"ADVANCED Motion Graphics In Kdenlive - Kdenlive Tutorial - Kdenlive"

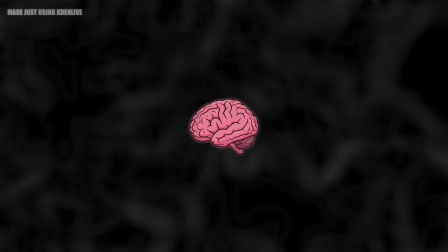2s Imagine a world where your dreams are crushed before they even take flight. This is not fiction. It's the harsh reality of the Indian education system.
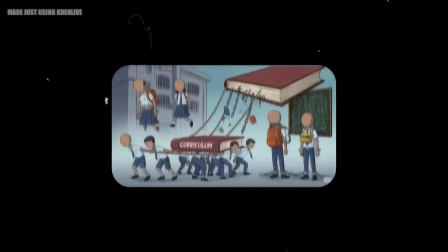13s Millions of students are trapped in a rat race, judged not for creativity or talent, but for marks on a sheet of paper.
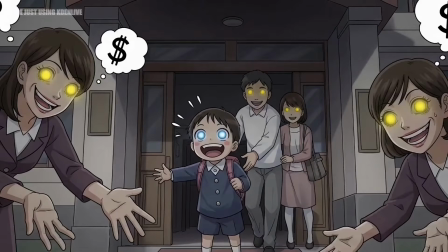21s From the moment we step into school, we are taught to memorize, to obey, to fit into a mold.
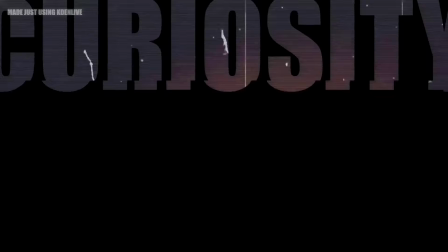28s Questions are replaced by answers, curiosity is punished, and failure is seen as a crime.
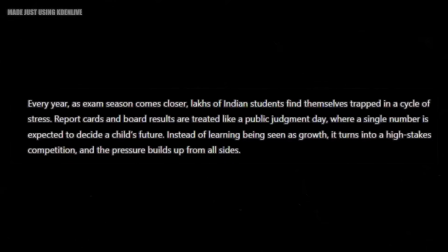36s Every year, thousands of students face unbearable pressure from parents, teachers, and society.
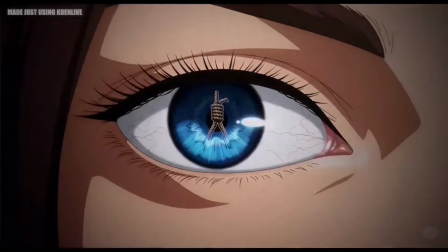43s Pressure so immense that some see suicide as the only escape. We've seen the headlines, we've heard the tragedies.
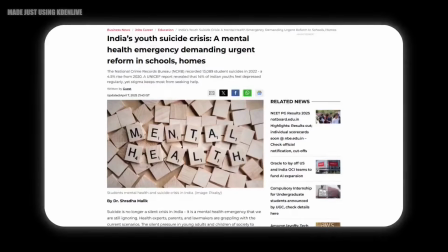52s Behind every statistic is a young life lost.
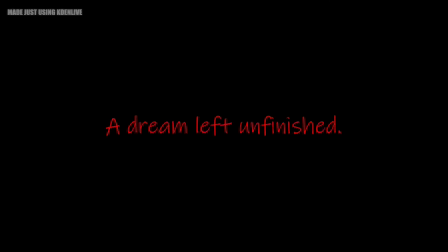58s A dream left unfinished, and a potential that the world will never see. It's time to ask the hard questions. Are we educating our children, or are we breaking them?
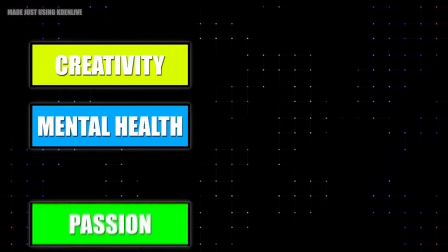70s Creativity, mental health, passion, these should matter more than grades.
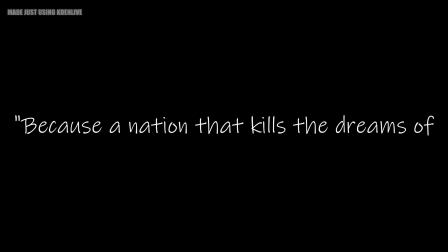76s Because a nation that kills the dreams of its youth is a nation without a future.
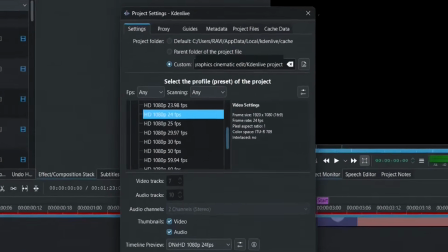84s
Note that I made the motion graphics video at 24 FPS and 1080p.
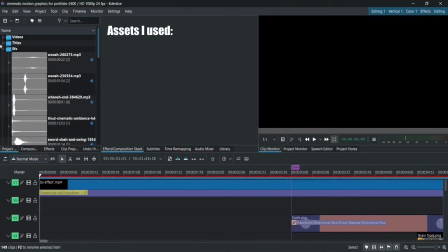91s
These are the assets I used. All of them are free.
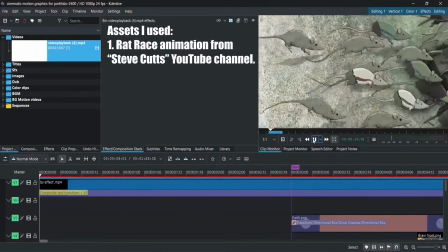95s
This rat race video clip, which I got from YouTube, from the Steve Cuts YouTube channel.
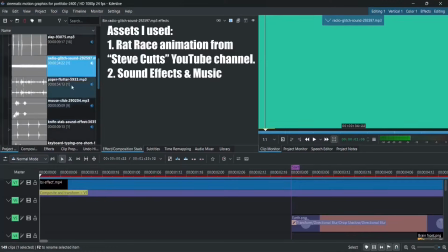101s
A lot of sound effects and music from pixabay.com, like whoosh, swish, and many more.
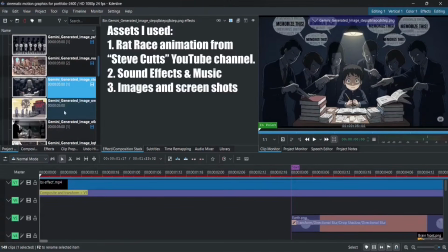107s
A bunch of screenshots as well as AI-generated images. Note that I got the AI-generated images from Gemini.
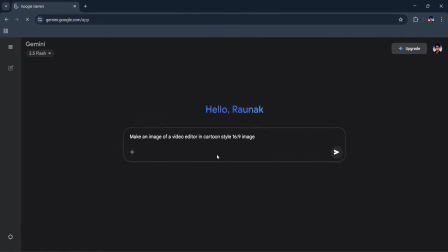113s
To do that, just go to gemini.google.com and give the prompt of your choice. I didn't use ChatGPT because that takes years to generate one image.
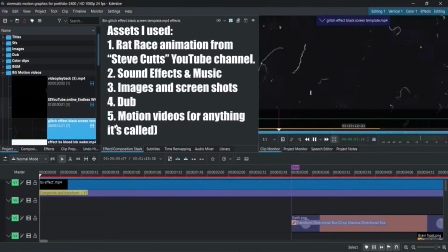120s
Then this weird AI dub from 11 Labs. Finally, these types of motion videos which are going to be used in the background.
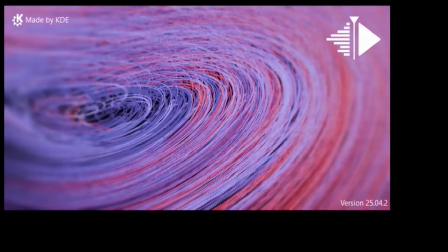126s
I got them from YouTube. Note that I use Kdenlive version 25.04.2 for making this.
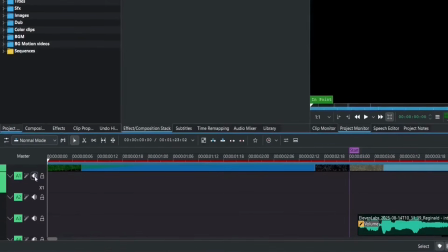132s
Okay, so here the tutorial starts. First, let's disable all sound effect tracks so we can focus better on visuals rather than audio.
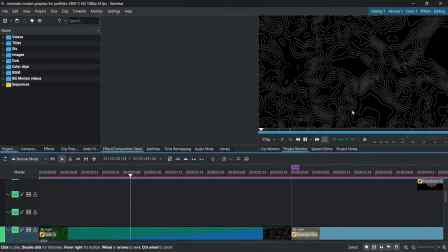140s
For the background, I added this video, which is called a motion video or animation video or loop animation, black and white motion video. Well, I don't know its name, so let's just call it a motion video. Then I added a fade in effect to it of 3 seconds,
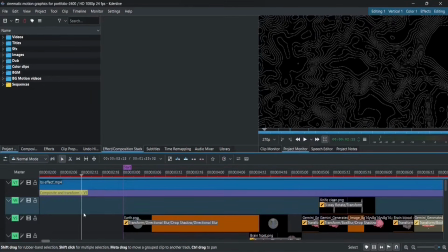155s
obviously because that feels cool and looks professional. After 3 seconds from this start guide, the first animation happens.
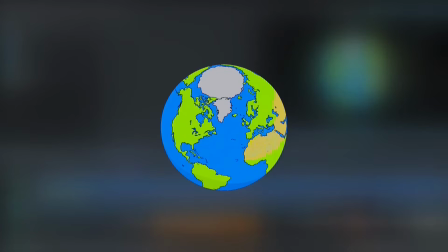161s
I added this AI-generated earth, removed the background, and put it here. What did I do?
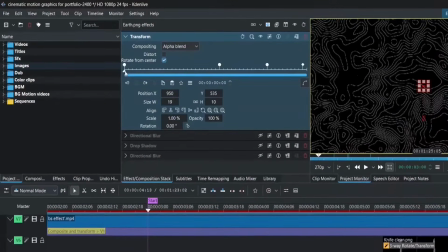166s
First of all, I added the transform effect and animated it in 2 parts.
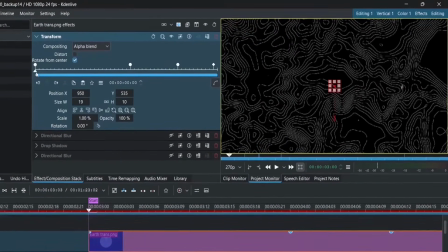170s
In the first part, where this earth comes into sight, I scaled it up from 1%, not 0%,
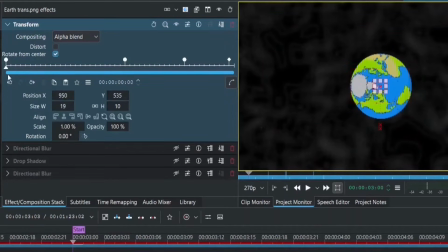176s
because for some reason, Kdenlive doesn't allow 0% scale, at least till now while I'm writing this script.
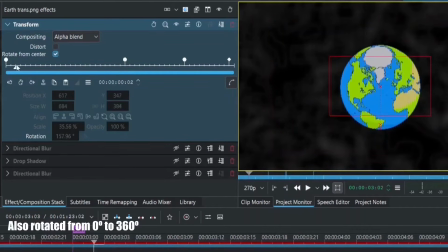181s
I also rotated it from 0 degrees to 360 degrees.
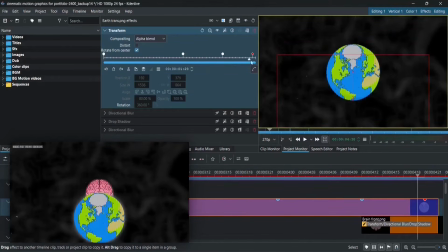186s
In the second half, I simply moved its position down because obviously the brain comes into sight.
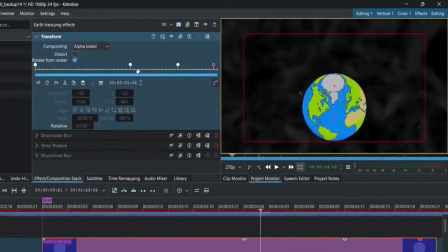191s
But before talking about the brain, let's finish the earth discussion first. If you notice, there are 2 subparts in the second half of the transform animation of the earth, which is simple. The first part is just moving it down quickly, and the second part is a bit more subtle motion of it continuing downward.
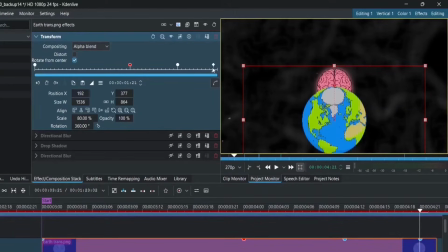206s
Keep these small or big details in mind, because these are things people might not even notice, but they bring quite a big impact.
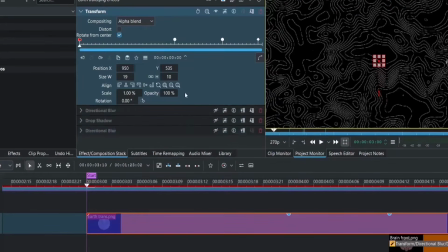213s
Note that I added the exponential out effect in the first keyframe of the first part, and then for the third and fourth, I simply added smooth.
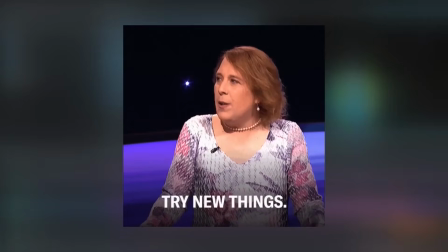220s
That's all. Why? To make it feel better. Just play with keyframes and you'll understand everything automatically.
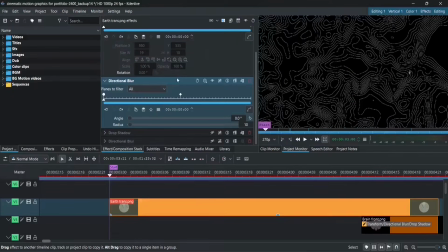226s
Then, to make it feel even better, I added directional blur. I animated it from the starting point to the end point of the first half of the transform animation. How?
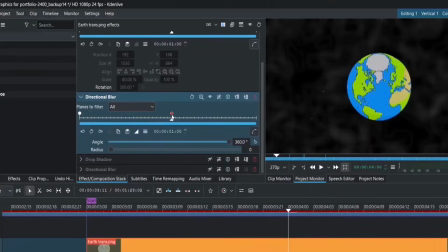235s
From the first keyframe, starting with 0 degrees and 10 radius, to the last keyframe with 360 degrees and 0 radius, to make it feel more like rotating.
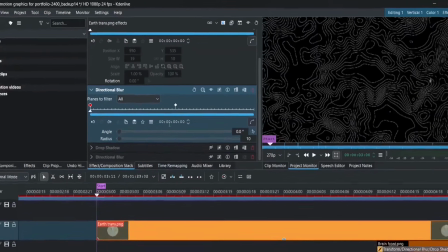244s
Effects to keyframes. First keyframe with exponential out, obviously, to keep the motion consistent with the transform's first half.
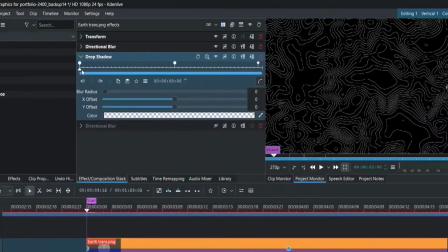251s
Then I added drop shadow with white color, 0x and y offset. Blur radius, that's what is animated. First keyframe starting with 0 blur radius and exponential out effect. Then the second point with blur radius 80 and smooth keyframe effect.
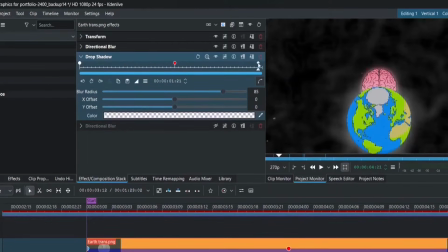267s
And final effect with BR85.
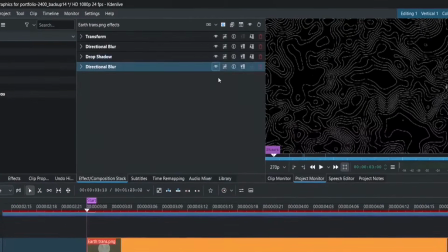270s
At last, I added this final directional blur effect in order to give the transform's second half more feel.
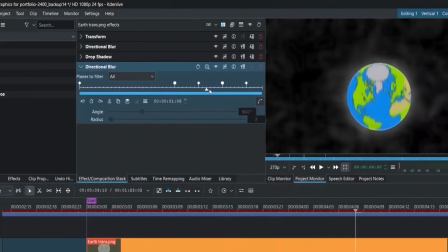276s
What did I do? Simple. Just added a keyframe to match the movement with the Earth's motion. I added a keyframe from the start of the second half, then the next 3 keyframes at intervals of 6 frames.
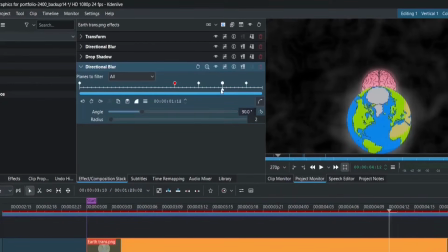286s
All keyframes of this directional blur effect are fixed at 90 degrees because their job is just for vertical motion.
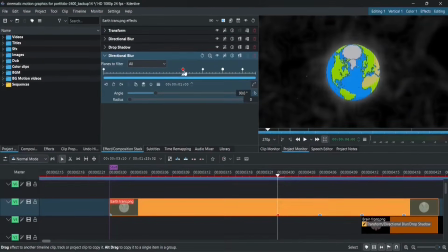293s
For animation, first keyframe with exponential out,
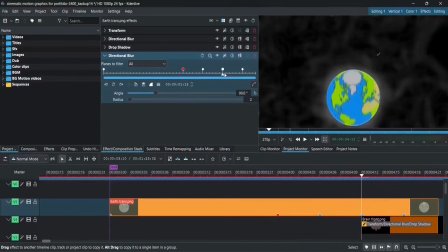296s
starting with 0 radius to 2 for the second keyframe, then the next keyframe unchanged at 2 with smooth keyframe effect, and the last keyframe back to 0.
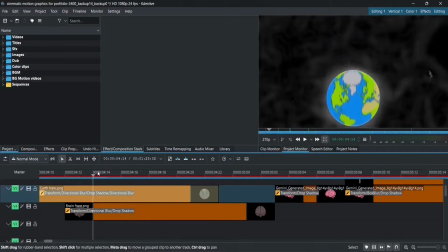305s
That's all I did for the Earth till now. Then comes brain into sight, so yeah, this is what I did for it.
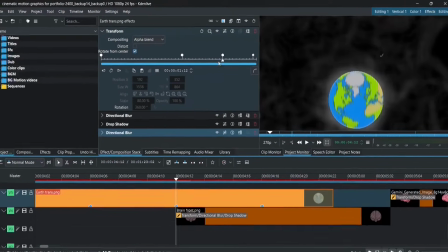310s
At first, I put the brain clip starting from the part where the second subpart of the second half, or the third half, begins.
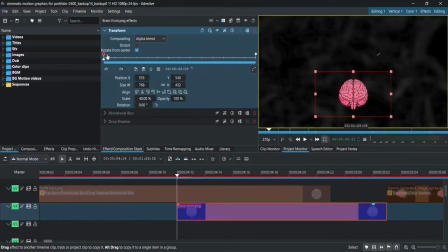320s
Then added transform effect on it, with first keyframe at start and last keyframe at end, with movement of brain going upward.
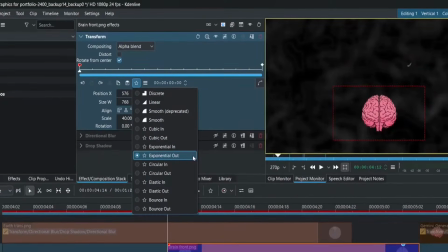328s
First keyframe at exponential out effect. You'll notice the Earth gets disabled at that time.
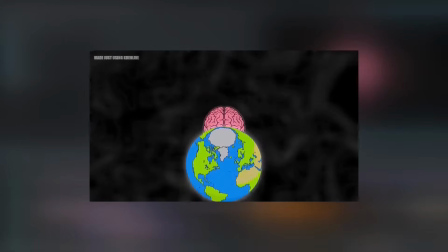333s
Well, that's just the stuff I did for that effect where 3 claps happen and 3 things happen. Disabling of the Earth, brain viewpoint change, and then the brain gets big.
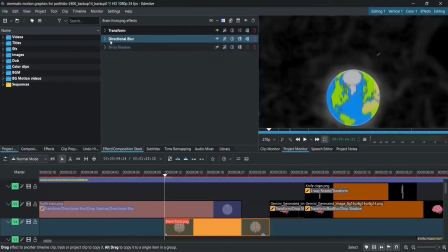341s
You get it. Then added directional blur effect on it for giving more feel of vertical motion.
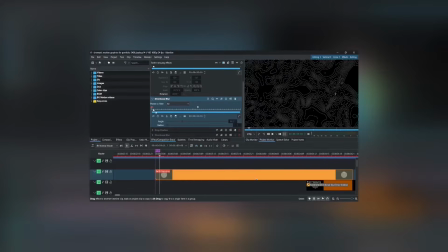346s
The stuff we did just before in more advanced way for Earth.
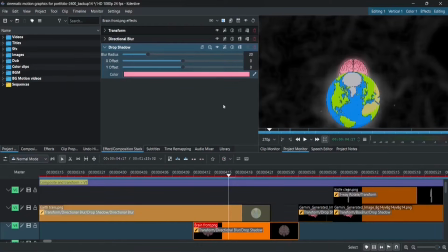350s
Also added a non-animated drop shadow effect without animating it, for the reason that I most probably would not need to explain.
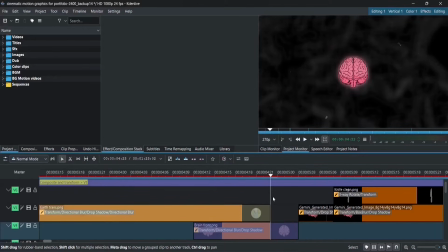357s
That's all. Finally, after disabling of Earth on first clap, this front side view, brain changes to left side brain on second clap, which is nothing but just change of 2 PNG images at same size, position, and drop shadow effect.
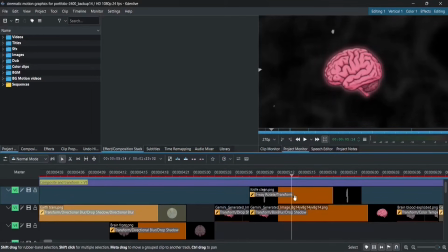374s
Then, in the third clap, the brain goes big, which is nothing but just increasing the size of the brain via the transform effect without animating it.
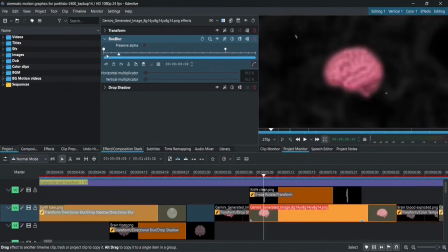382s
Then I added a box blur effect with 12 frames of animation by changing the horizontal and
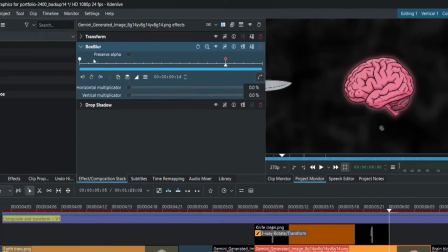387s
vertical multiplier from 25% to 0% with an exponential out effect.
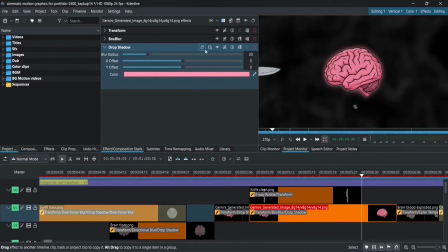392s
And lastly, a non-animated drop shadow effect. That's all what I did with this brain.
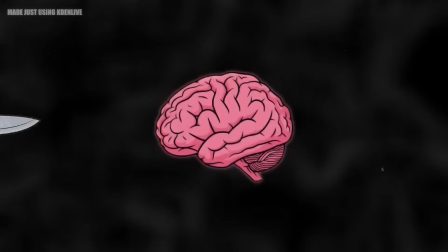397s
And now we can see knife to come in play.
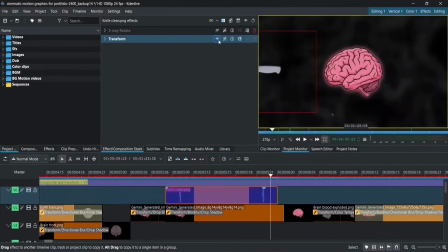399s
First of all, I added knife PNG with transform effect to set its position, and then 3-way rotation to obviously set its rotation. Also animated transform for it slowly coming into sight with smooth effect.
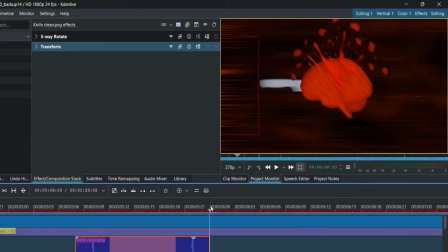412s
Then, as the knife is below the brain and also to keep things clean, I simply duplicated the clip and placed it on the V3 track, which is below the track where the brain is,
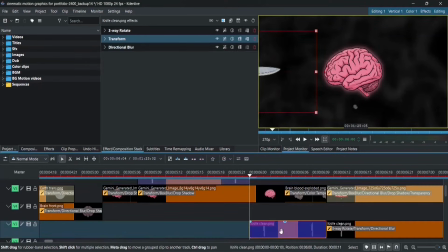420s
and did the rest of the job. First of all, there is obviously a 3-way rotate and transform effect for a good position.
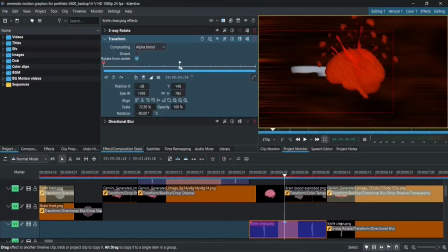426s
And then the change is that I animated the transform more, where it goes inside the brain from the start point to the point where the brain is, with an exponential in effect.
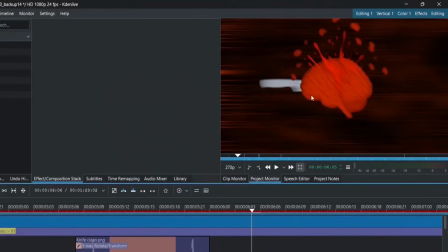435s
You will notice this bloody brain, which is nothing but just change in PNGs, and with more effects, I am going to talk soon, wait.
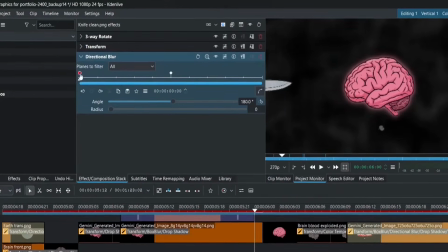441s
For knife, last thing I added is directional blur with, again, 180 degree, 0 to 10 radius with exponential in to keep motion with movement.
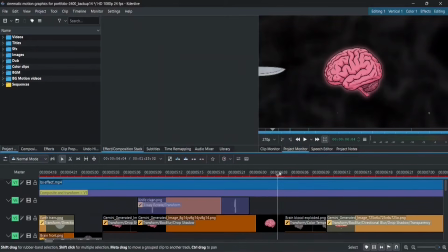450s
You get it. Finally, let's jump to this bloody brain and background before we talk more about knife.
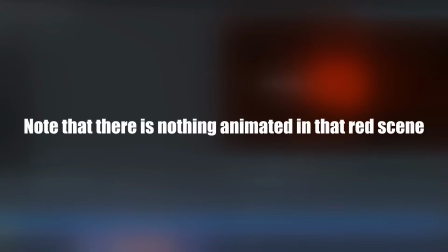455s
First of note that there is nothing animated here, and it's just a collection of a lot of effects.
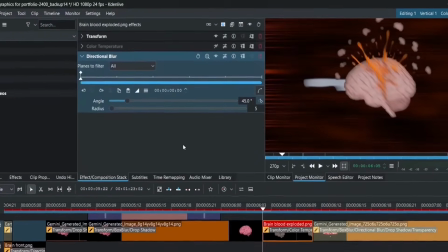459s
Starting with transform for good position, then directional blur with these settings for impact feel, and finally color temperature for bloody feel and well as color.
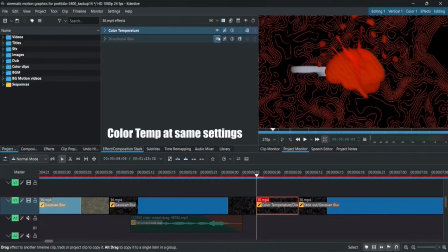469s
I did the same for background, color temperature, and directional blur effect at 180 degrees and 30 radius.
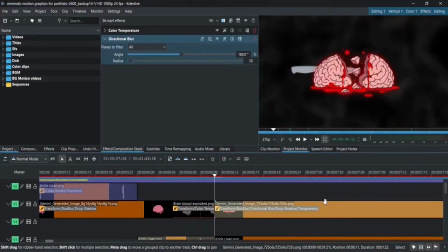476s
Now you'll notice again a change of PNG, from bloody impact brain to destroyed brain or something like that.
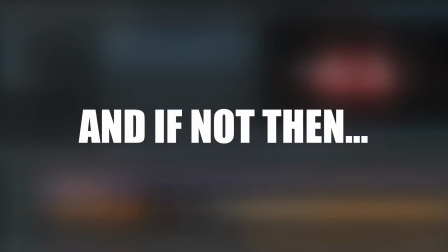483s
How did I do it? Well, you already know that. And if not, then I can say with 100% guarantee that you're that
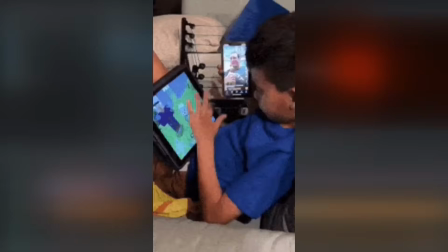490s
13-year-old Sigma male brain rot kid watching this tutorial while planning a trip to Dubai,
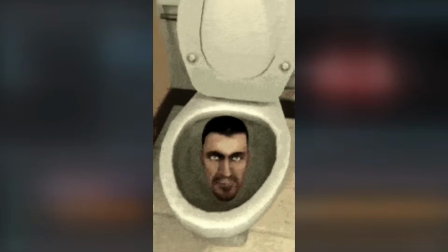495s
learning the 150th Sigma rule, and watching Skibbity Poop.